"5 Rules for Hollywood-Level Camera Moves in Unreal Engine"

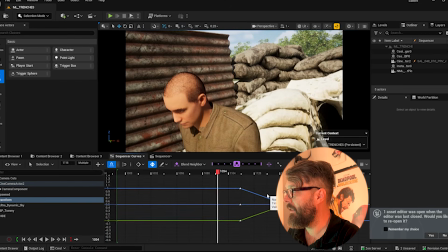[4:09]
Oh, fuck. They should look like, you see that little glitch? That's a bug in this version of Unreal. I've never seen it do that before, but that's the bit that's flashing on. That's really what they're doing. They're going off on an infinitely.
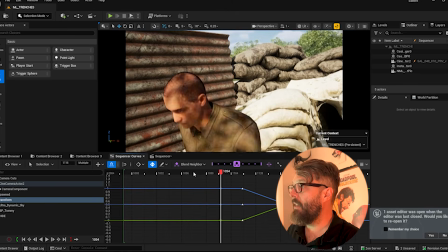[4:23]
They're going. And so that's my default thing is I find one frame that I like, I find another frame that I like,
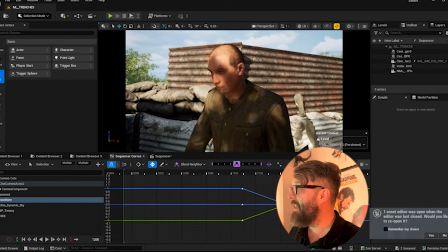[4:31]
and I set 2 keyframes, I set them to linear, and then curves, and we can see here we've got pre-infinity and post-infinity. So the first thing I do when I'm making a camera move, the very first thing, because this is going to result in the simplest basic camera, is 2 keyframes, both of which are good, framed nicely, and I set the curves to linear, and I set the post and pre and post infinity
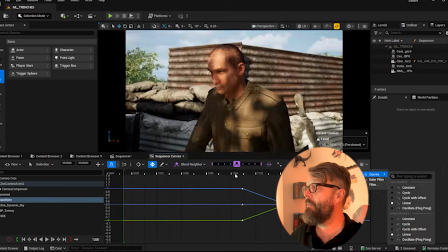[4:58]
settings to infinite, and that gives me an infinite camera move. Now a lot of it will be like none of that's usable, right?
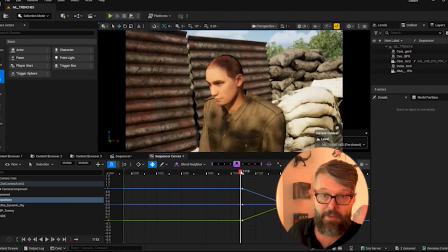[5:04]
But it means that I give the editor the choice. In this case, I'm the editor, but that doesn't really matter. You know, it becomes unusable.
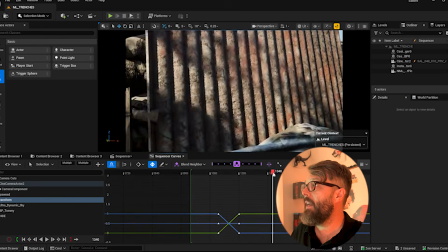[5:10]
You know, once he leaves frame, right? But that's fine. But maybe in the edit they want to hold on that for a bit.
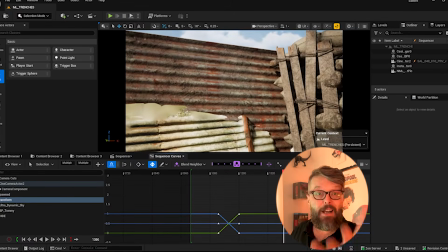[5:15]
You know, like it's perfectly acceptable. I don't know. I want to give the editor as much choice as possible.
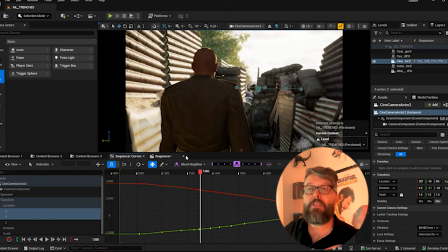[5:21]
So that's rule number 3. 2 keyframes for the most part, for the biggest, and especially that horizontal plane. So the X and Y axis in Unreal Engine, X and Z if you've got a Y up piece of software like Maya or something.
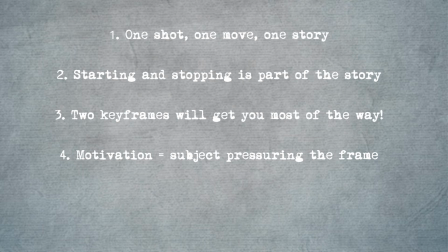[5:34]
Rule number 4: camera moves are motivated by the subject of the shot pressuring the edge of the screen.
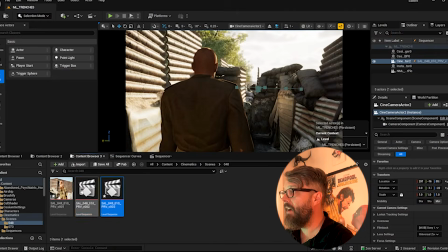[5:42]
Let me show you. In our first version, that's version 2.
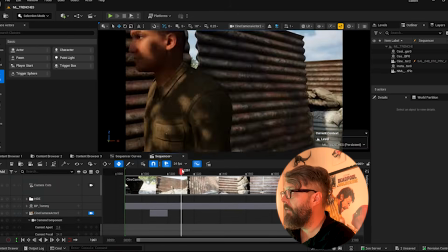[5:51]
In our first version of the shot, this character, by choice, I let him leave the frame.
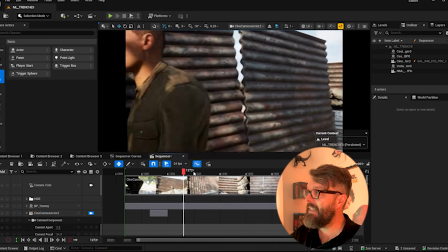[5:59]
But if we were going to follow him, we would start doing it as he approaches the edge of frame.
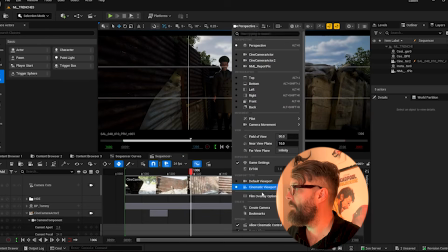[6:04]
So I've changed this camera to the cinematic viewport, and I've added a grid of thirds.
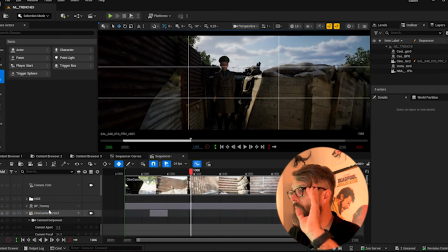[6:11]
So the grid of thirds is really useful. Let's see.
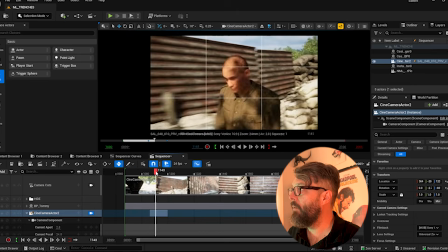[6:16]
So watch where he is on screen right, he's in the middle, right, broadly in the middle.
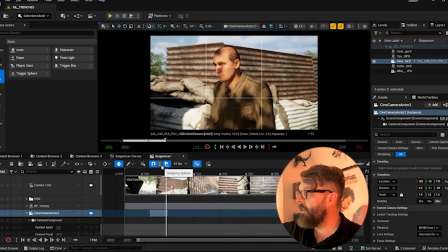[6:22]
He's slightly favouring the backside, that's fine.
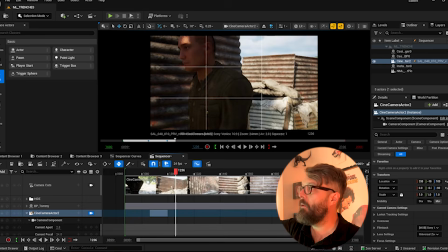[6:26]
And we feel like he needs to motivate the camera once he comes significantly past this line of thirds, right? This third line here. When he gets past that, we feel like actually the camera needs to pan to follow him. It needs to come around. It needs to, you know. So that's when we know we have to actually add some keyframes in, right?
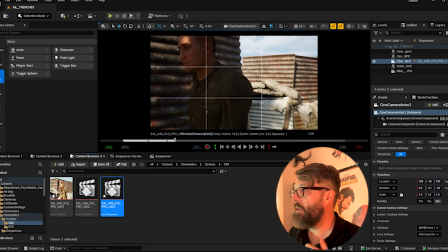[6:44]
So in version 3, that's what happens now.
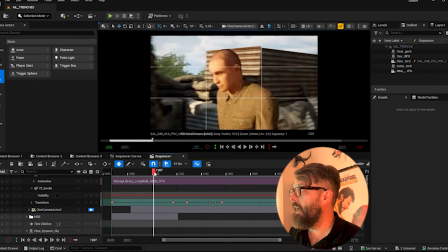[6:48]
So we go, and he comes, and he gets to here, look, and he's pushed it, and then we go with him.
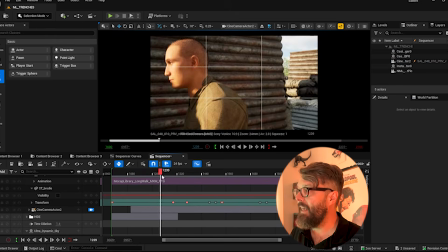[6:56]
Now, actually, to be fair, I don't dislike it. He gets a little bit close to the edge for me, like he's actually clipping the edge.
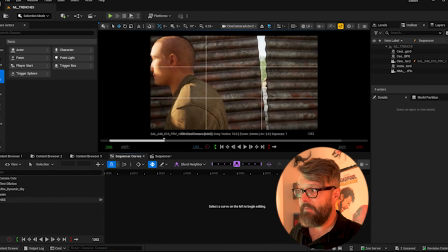[7:02]
I might change that. I might do it now. But it doesn't bother me too much.
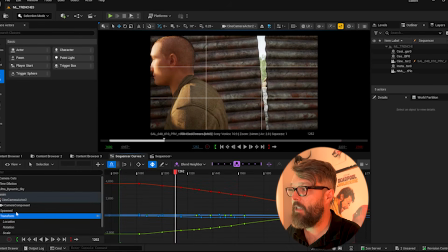[7:08]
It's not necessarily a choice. It's more like it's just kind of happened. It's in the animation. But really, you know, I could take these curves and I could just bring these round a touch,
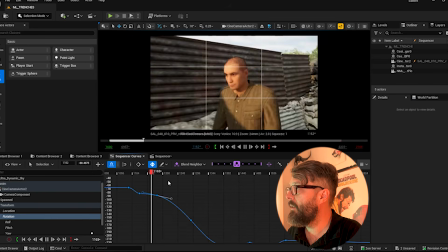[7:21]
just so that he doesn't quite get so close to the edge of screen, but he's still pushing it here, and then it goes with him. Now remember, if something moves really fast, it can leave the frame. If you have something, we shot a rocket from here, we didn't know the camera doesn't know, because the camera's at us, we didn't know what was going to happen. The rocket shoots up. It's fine. It can leave frame, and then we have to whip up to catch it, and that's fine. It's still being motivated. It's just it demonstrates the speed that things are moving at, right? So the faster they're moving, the closer to the frame, the edge of frame they're going to get. He's not moving very fast. He doesn't matter. Like, so we've got plenty of time to consider as a cameraman, a virtual cameraman, that we're allowing him to push the edge of frame, and we're going to come around and catch him and keep going. But if he was running and he just burst into a run and we didn't know, he's going to nearly leave frame, and then we're going to have to whip to catch him up. But all that time, we're still pressuring the edge of frame to push, right? And the faster we move, the more pressure is applied. We go further past the edge of frame, and then we have to whip the camera move has to be faster to catch it. And that's the only time that a camera should speed up. That's kind of a sub-rule, I think, it seems.
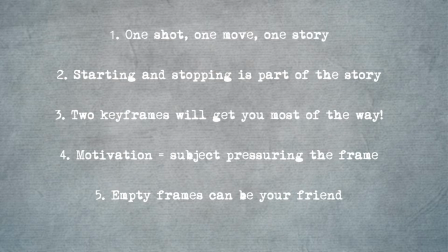[8:38]
Rule number 5, empty frames are your friend. If a character is leaving frame, let them. Make sure you don't, stop rendering before he's left the frame, or she has left before they've left the frame. But if a character is entering the frame, what's framed needs to be part of the story. Ideally, when a character leaves the frame, the what's left inside the frame should be part of the story. What we're basically saying is, if a character is moving through the frame and it looks like they're going to leave it eventually, let that shot roll till it leaves. Empty frames can be part of the story, but they can't be entirely empty. They can be empty of that subject, but then the subject might be something else, and we should be kind of looking at it.
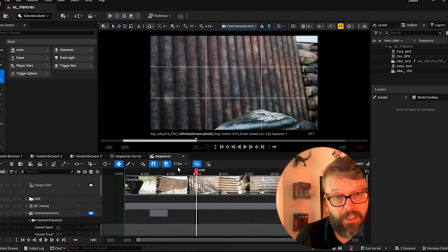[9:23]
Now, why might we want to leave the frame empty? Well, look, here's the thing. I can't get many different kinds of shots in that trench, right?
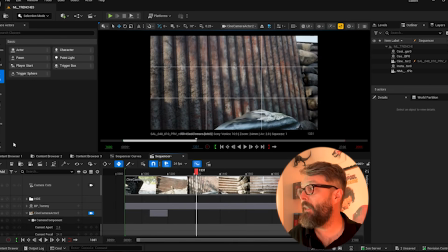[9:30]
You can see how tight the space is. So whatever I cut back to next is probably going to be a shot not too dissimilar from this, because I can't really get any more shots.
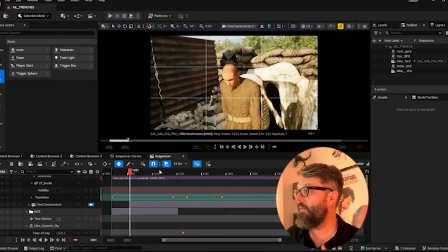[9:38]
Those are the only kind of ones I could get. You can't cut from that to that, okay?
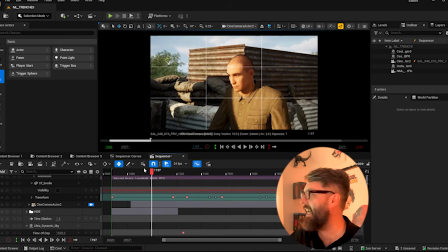[9:44]
It's too similar. The compositions are nearly the same. The shapes are the same. He's the same size in frame.
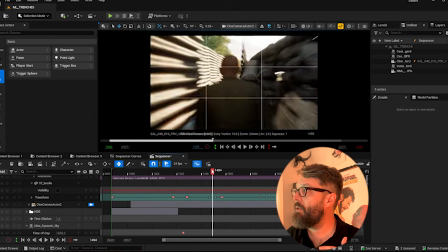[9:49]
So in order to cut from this to this, if I wasn't going to do it in one move, I want to let him leave the frame.
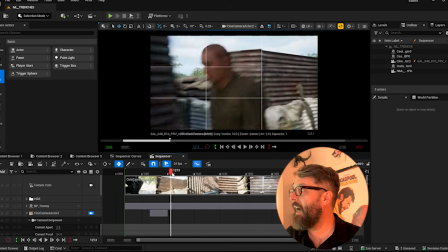[9:57]
And so that's what he does here. He leaves the frame, and that allows me the space then on my next shot.
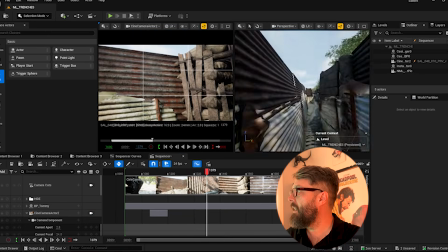[10:03]
I could come to a shot that looks like, I could come to a shot that pulls with him.
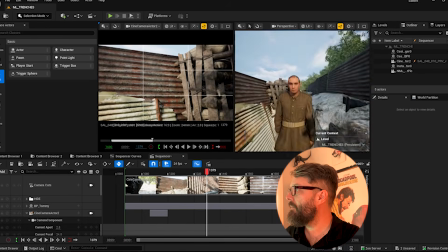[10:09]
Where's he gone? I come to a shot that's pulling with him. Right, so we might have a shot that's a bit like this, where we're pulling with him.
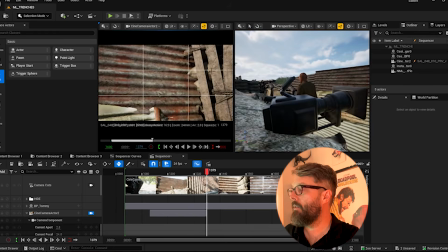[10:16]
Or we might be, whoops, I'm not going to do that. We might be pushing with him.
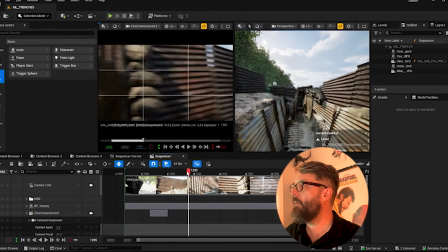[10:23]
So we might be coming like this. But either way, what we've not done is we can match this.
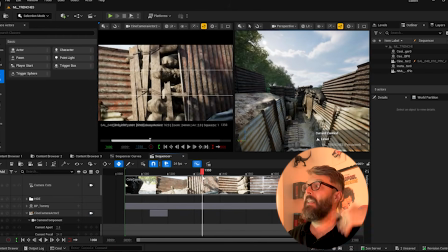[10:29]
We can go back to this composition as long as we let him leave the frame first. It gives us a fresh composition without a cut, so that we can then go back to effectively the same composition, because really I can't get very many compositions in this trench.
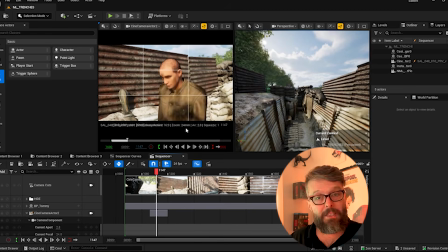[10:45]
So that's why we might let him leave and leave an empty frame.
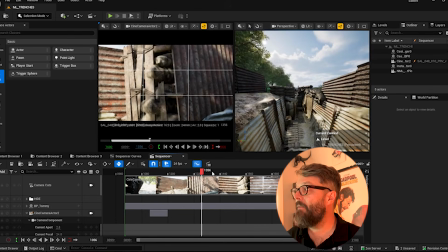[10:48]
But generally speaking, we wouldn't open on this and then feel him come into it, because we're not filming anything.
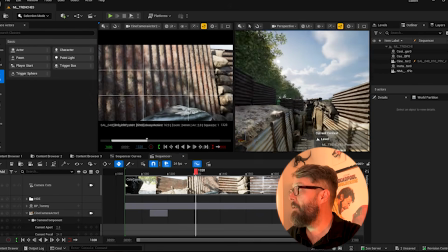[10:56]
Unless we are, unless we were shooting, maybe we're looking at
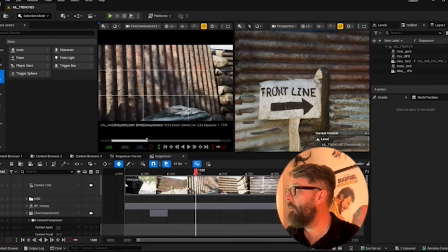[11:04]
this, you know. We've got a little sign in that says front line. There's no reason why the camera can't be looking at it and kind of coming past.
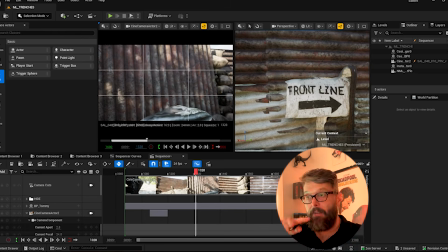[11:10]
And then here comes a figure in the frame, and then we speed up and we go with them, right? But we're not just arbitrarily shooting nothing and letting a character walk in, because then we're suggesting that we're expecting that character to walk into that frame.
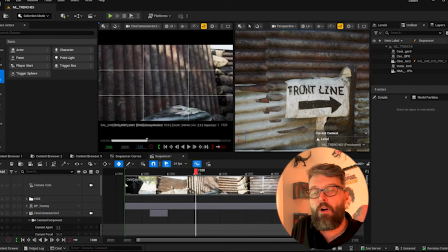[11:24]
So always think about the psychology of what it is that you're expecting to happen in the shot, right? So hopefully that helped and is of use. I'll be creating shots for this film, for the previs for this film. This is going to be my live action film, and I'll be doing some more of this stuff and posting about it in the coming days and weeks. So thanks for watching. Please like, subscribe, and comment and all that stuff, and I will talk to you down the line.